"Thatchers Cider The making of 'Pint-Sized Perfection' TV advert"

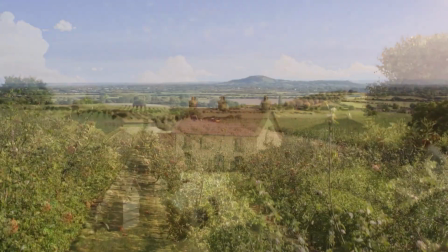1s Thatcher's Farm. Slightly obsessed perfectionists making cider with nothing but love.
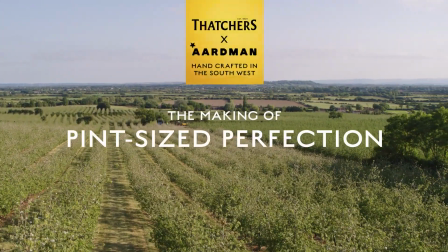6s As you do.
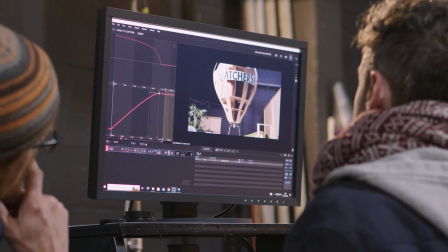9s
Thatchers is the sort of Bristol cider, so being from South Bristol, I was really excited to be on this project. I've visited Myrtle Farm several times. We really wanted to craft the perfect representation of Myrtle Farm, so it was important to us to research it. I love getting my hands dirty with a bit of stop motion.
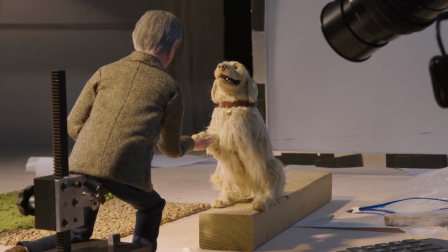26s
I really love getting back to how I really got into animation in the first place, which was making models, making puppets, building sets.
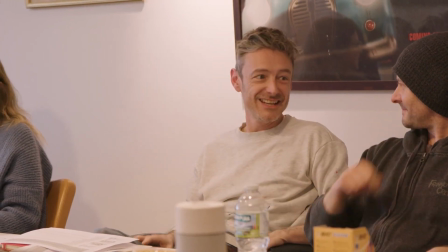34s
I think often my role as a director is to take the script and start thinking about the structure of it. Always start with sketches and drawings, and then they go to a timed board usually.
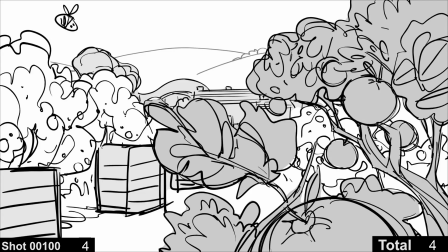45s
We fill that in with a few more panels to give us a bit more of a sense of movement, and we call that an animatic.
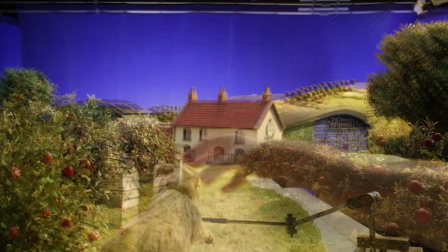51s
Then we understand how long our shots are, what the kind of key staging elements are, the key props, the key puppets. With this project, we're trying to make things as realistic as possible, but also find a happy medium where it still has Aardman's wonderful stamp of,
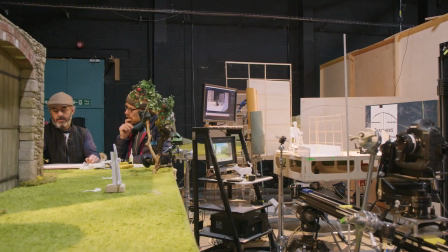68s
stop motion, claymation, So when I came to the project, there was already a huge archive.
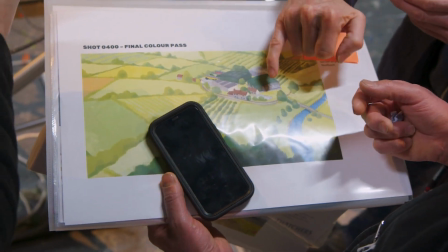74s
So there was hundreds and hundreds of photographs of Myrtle Farm from various site visits. But then it's also really important to just get eyes on it.
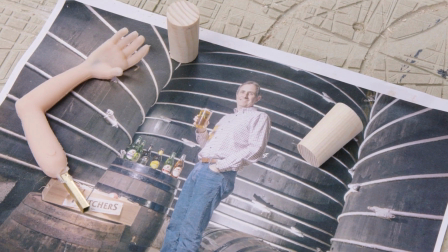81s
You always find yourself sort of caricaturing just a little bit,
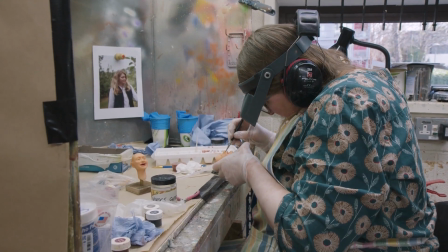86s
because if you just sculpted a person as they are, when it's that big, it's not going to look and feel like them anyway. So you have to pull things around a little bit just to get a bit of the person's character in there.
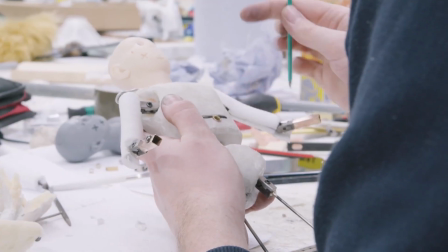98s
Under the skin, people don't realise they've actually got a framework underneath there called an armature,
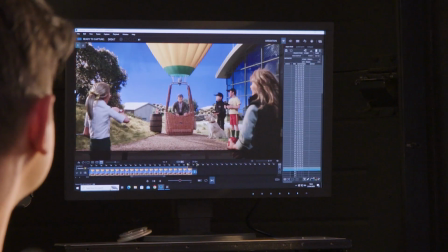103s
which is basically the skeleton of the puppet, which allows the animator to make really fine movements.
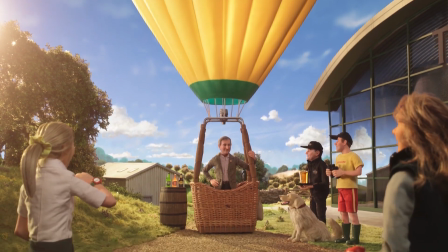109s Here comes the man himself, Matrin Thatcher. Friday, 12:30, tasting time.
I realised that I should have asked for a younger, less grey and better looking puppet of me, but I got this one instead.
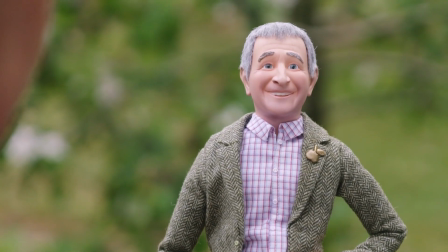126s
I love his jacket, it almost matches my look.
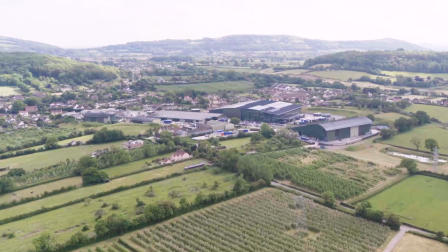129s
Having lived in Sanford all my life, of course we're aware of the amazing job that Aardman do with all the things that they've produced. But until you actually work with them,
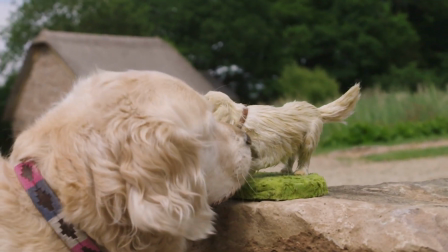140s
you cannot possibly appreciate the amount of detail they go to make everything in minute detail absolutely perfect.
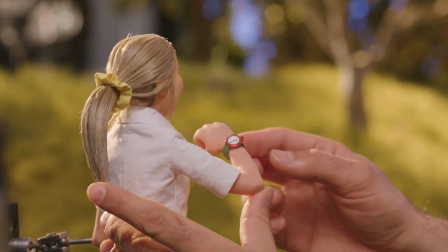149s
The challenges of animating a real event like tasting time is that this commercial is only 30, 40 seconds long. We wanted to have all the puppets build up tension and excitement.
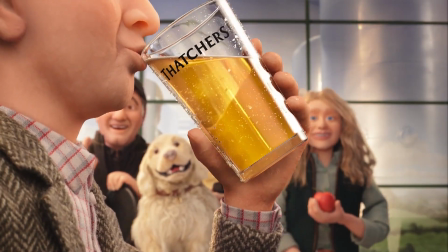161s
You don't want anyone to move at the same time or stop at the same time. It needs to have a sense of organic chaos.
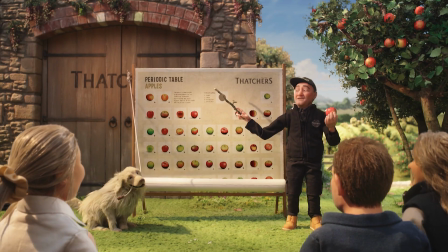168s Why grow 8 varieties of apple when you can grow 458?
Yeah, the periodic tables, it's actually real. We made this about 7 or 8 years ago, which allows us to talk to people about the apples that we use,
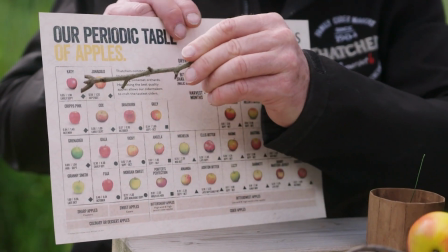180s
with all the eating apples on this side, and on this side we have the more traditional cider apples. Scale is so important. So here's a real apple. This is one of our hero apples that needs to be very, very close to camera. But then as you get a little farther away, if you're in a middle distance shot, then those are going to look huge.
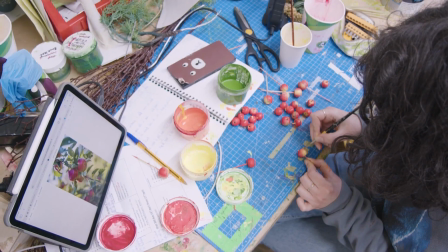198s
They're going to look like, beach balls. So we literally had to make hundreds of these small apples.
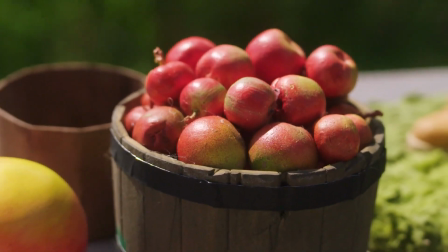205s
They've got the lovely rosy red skin on one side,
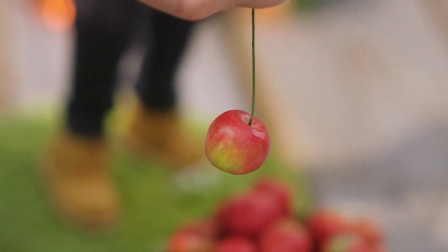208s
and the other side of the apple has a little green flush where it's not caught the sun quite so much. So I think they've done a marvellous job of making an apple that would be good enough to make Thatcher's Katie if it was a bit bigger.
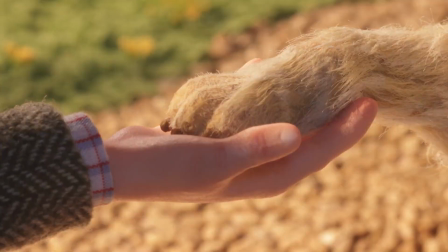221s Yes! And that's why Thatcher's cider tastes the way it does.
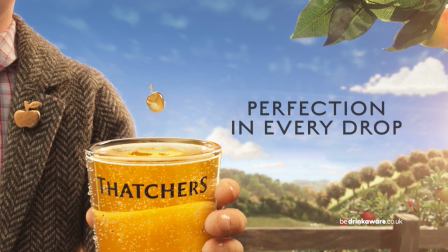226s Perfect.